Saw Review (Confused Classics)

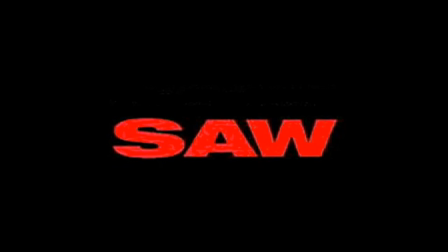491s
During this explanation, the writers work in a plot point that is supposed to be interesting and creative, but once again doesn't go anywhere but stupid.
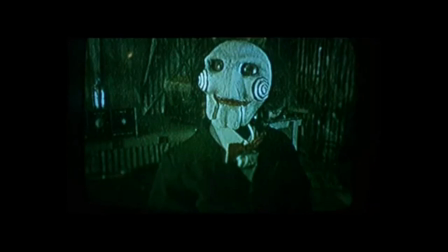500s
The point here is that technically the killer hasn't killed anyone since they have technically all killed themselves. Which just isn't true. The killer, whoever he is, has killed these people.
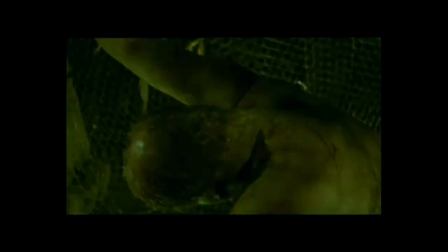512s
Personally and legally. But for his putting people in these little traps, they would still be alive.
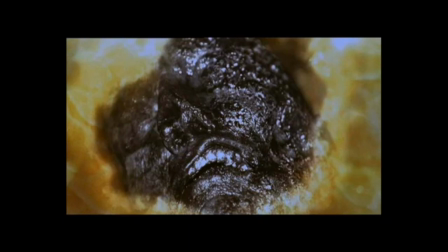520s
It doesn't matter if they died trying to get out of the traps, because they were only trying to get out because he put them there in the first place.
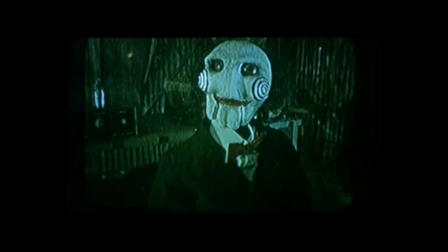528s
The killer carries out his actions with malice and intent to kill, and whether it was the killer doing them in personally or not, this guy is going down for either murder or manslaughter.
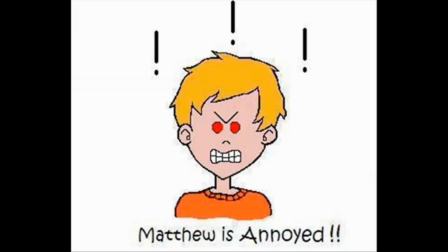539s
So let's have no more nonsense about how this guy technically hasn't killed anyone.
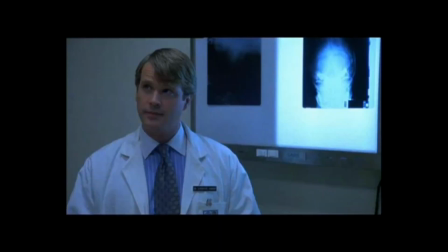545s
Technically, he has. We then enter a flashback to where the doctor is working on a patient with a brain tumor.
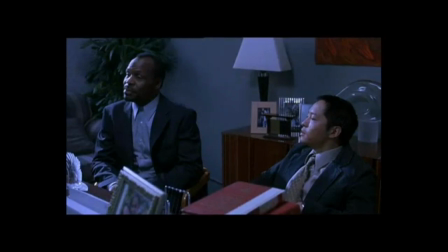552s
The doctor is called to his office and confronted by two police officers who ask him where he was last night between 11 and 1. The doctor asks why they want to know, and the police officers tell him that they want to ask him a few questions about it, and that it would be best to do it down at the station.
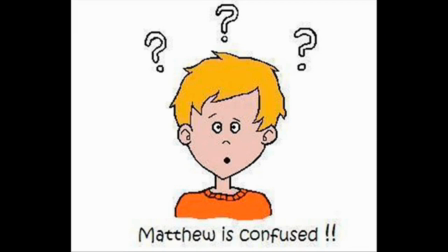568s
Okay. So why did they ask him where he was last night first? Why not just bring him down to the station?
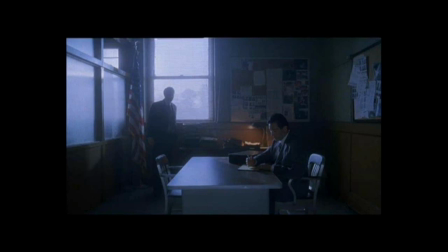574s
Eventually, they do take him down to the station, and the doctor discovers that one of his own pen lights was found at the scene of one of the Jigsaw Killer's little traps. The doctor knows this is incriminating, but he hesitates about giving up his alibi because he's actually been with another woman last night.
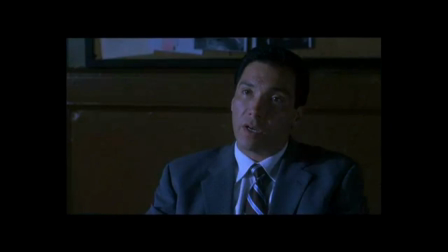589s
His own lawyer then advises him to give them his alibi now because no one's going to believe him later.
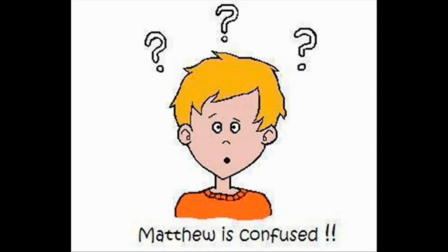596s
Okay, believe him about what? The cops have nothing. They have a pen light.
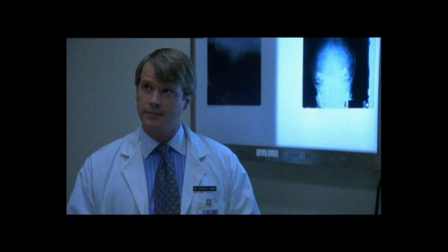601s
That means it could have been the doctor, or it could have been anyone else that works at that hospital.
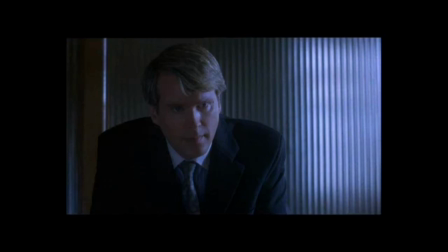607s
What the hell does he have to worry about? So get this. The doctor gives up his alibi, and the cops confirm that it checks out.
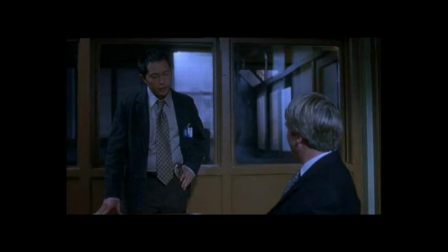614s
But before they let him go, they ask him to stick around and listen to the testimony of the only person to ever survive the Jigsaw Killer's little traps.
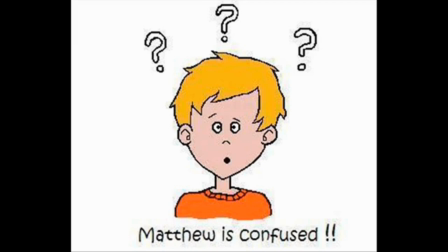622s
Why are they asking him to stick around and listen to this woman? For absolutely no reason.
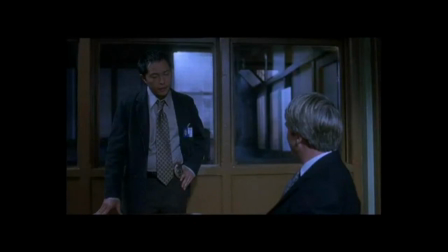628s
One of the officers tells him, maybe it'll trigger something. Well, what the hell is it supposed to trigger?
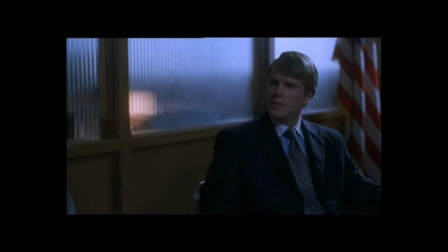634s
If the doctor's alibi checks out and he wasn't at the scene of the crime, it means he has nothing to do with the case. This would be like if I was falsely accused of a bank robbery, but then they asked me to look at a lineup of possible suspects.
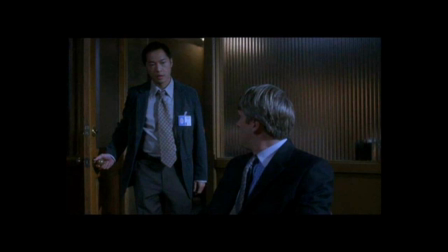647s
What the hell good is that gonna do? But there really is only one possible explanation for why they are making him listen to this woman's testimony. So that the audience can see the flashback. Which brings me back again to one of the many problems I have with this film, the characters.
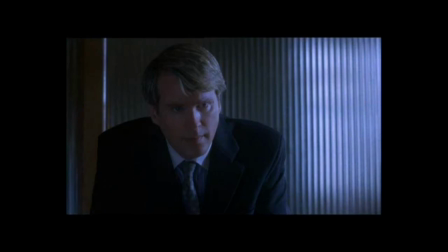662s
There aren't any. The characters themselves are simply plot devices.
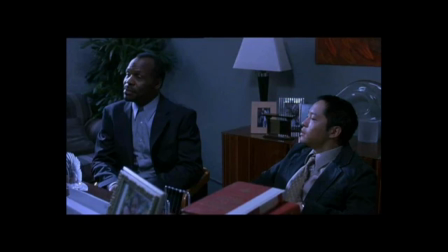667s
They do whatever is required of them to simply show us things. This has been problem number one.
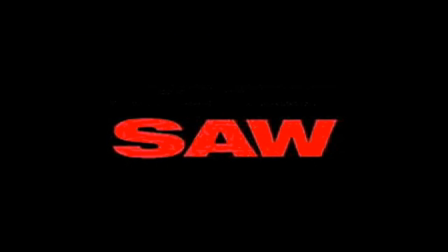672s
Now we get into problem number two, the actual killings themselves. What's wrong with the killings?
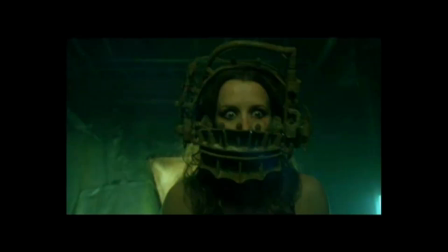678s
Several things. First, every single victim in this film is totally anonymous.
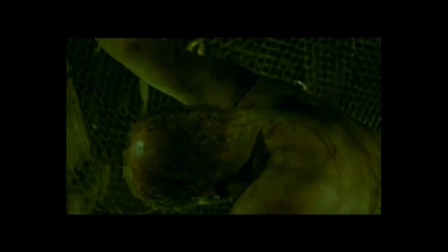686s
We have no idea who these people are. It is impossible to care about a nameless body that's thrashing around like they're having a seizure.
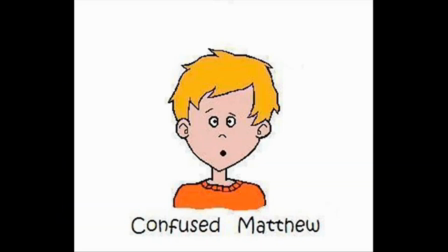695s
And that's problem number two, the way in which each killing is shot.
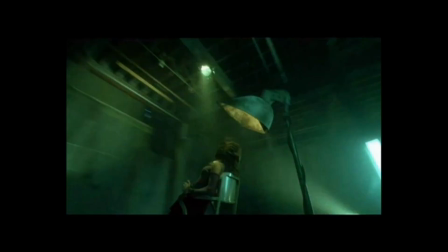699s
For some reason, the director of this picture decided to speed up the camera during each and every death scene.
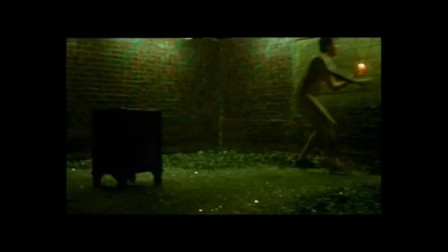705s
I've been told that this film is gruesome in some way. Well, I wouldn't know if that was true or not. I could barely make out what was happening in the death scenes since they were all shot so fast.
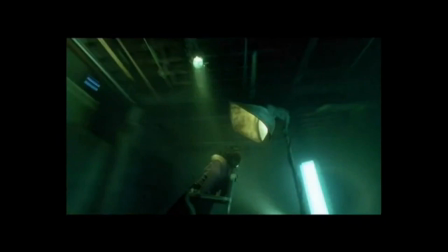716s
It's like half this film was shot in spazzo vision, like the director was just hyped up on too much candy or something.
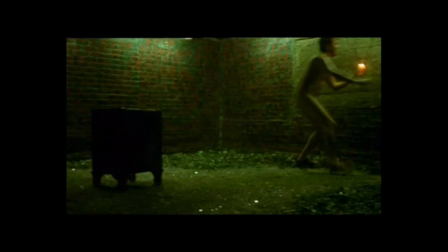722s
Not only does this make the scenes undiscernible, it also makes them look incredibly silly. Not nearly so silly, however, as the traps that are actually set up and the way that the victims behave in them. But don't even get me started on all that.